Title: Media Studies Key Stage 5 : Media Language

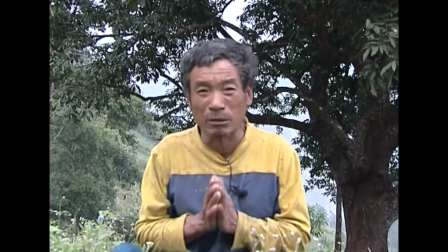791s 장난은 밤이 옛날에 가지고이다 하다 이 다른 존은 아니고
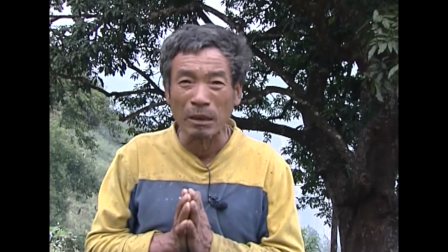798s 명야 나다른 보세 망이 아이 자 아빠당 아마 운나니 너서 목들 밀리기라 가든 치타 시대래 율리기라 알라.
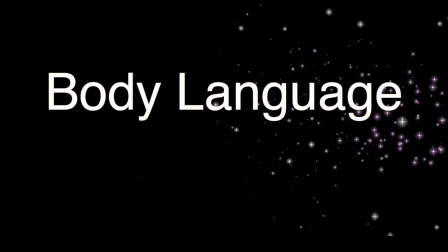806s
Body language is a tool formed in fiction, film,
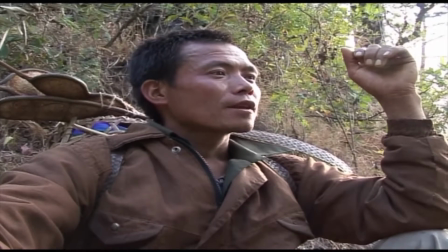811s
and television series which is used to convey meaning in a narrative context.
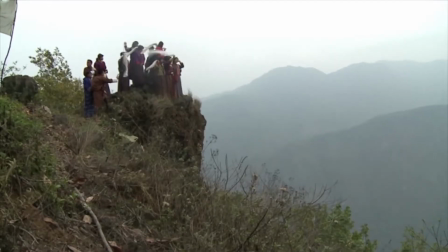817s
Body language is used in accordance to the purpose of presentation.
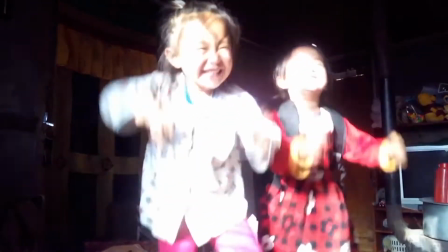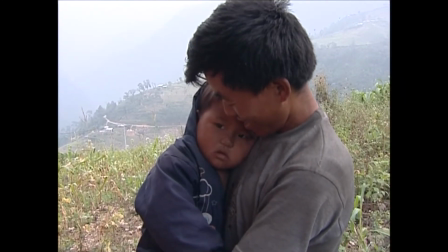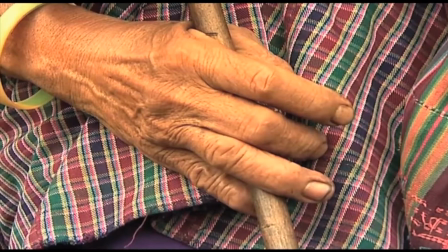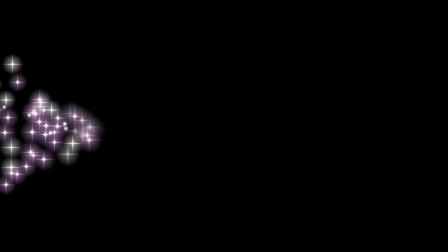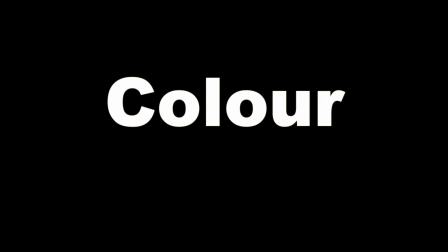863s
Color.
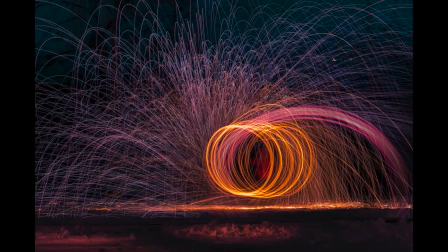866s
Color is used to specifically connect connotations to specific scenes, characters, or objects.
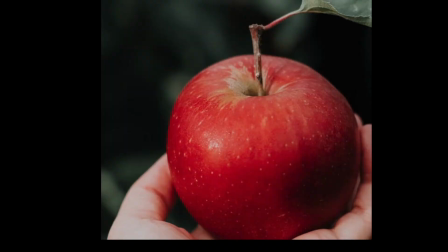874s
Red, for instance, is typically seen as a color of passion,
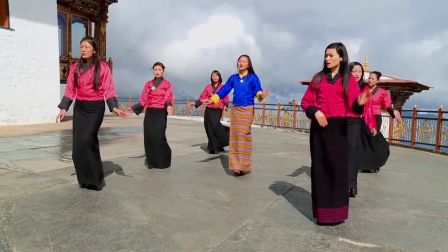881s
danger, romance, or violence.
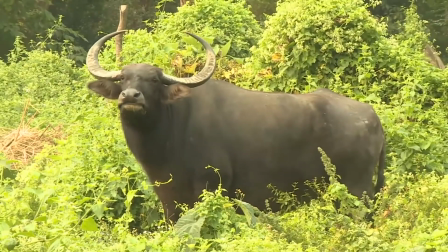885s
Similarly, green is connected with the nature or sickness, or blue with the calmness or depression.
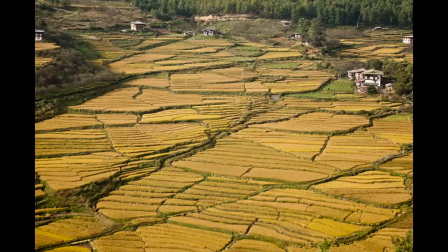893s
And yellow is warm and inviting or a warning at times.
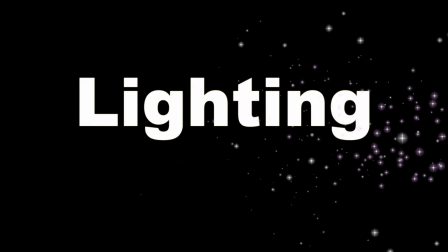901s
Lighting.
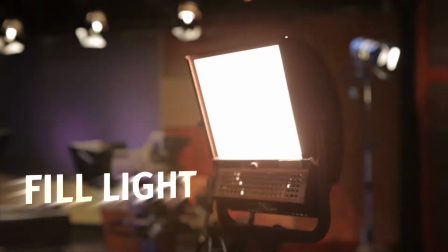908s
Lighting is used in the way that best creates meaning for a representation desired in a media text.
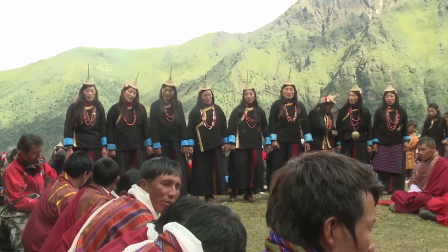916s
For instance, naturalistic lighting helps the audience to accept the film's fictional world is real.
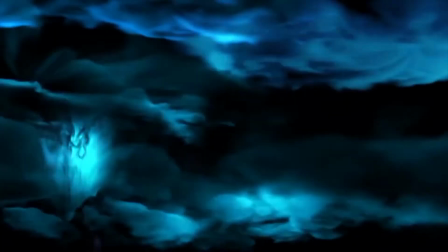926s
On the other hand, expressive lighting can be used for emphasis to create mood or atmosphere.
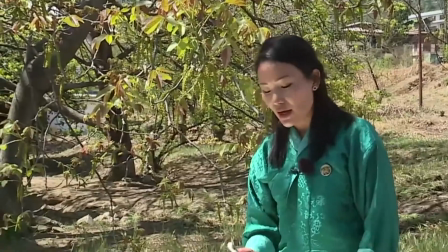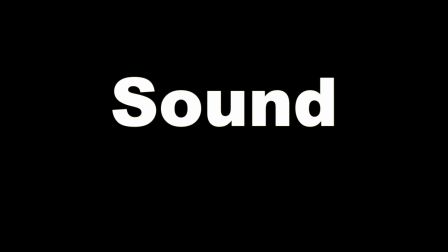949s
Sound.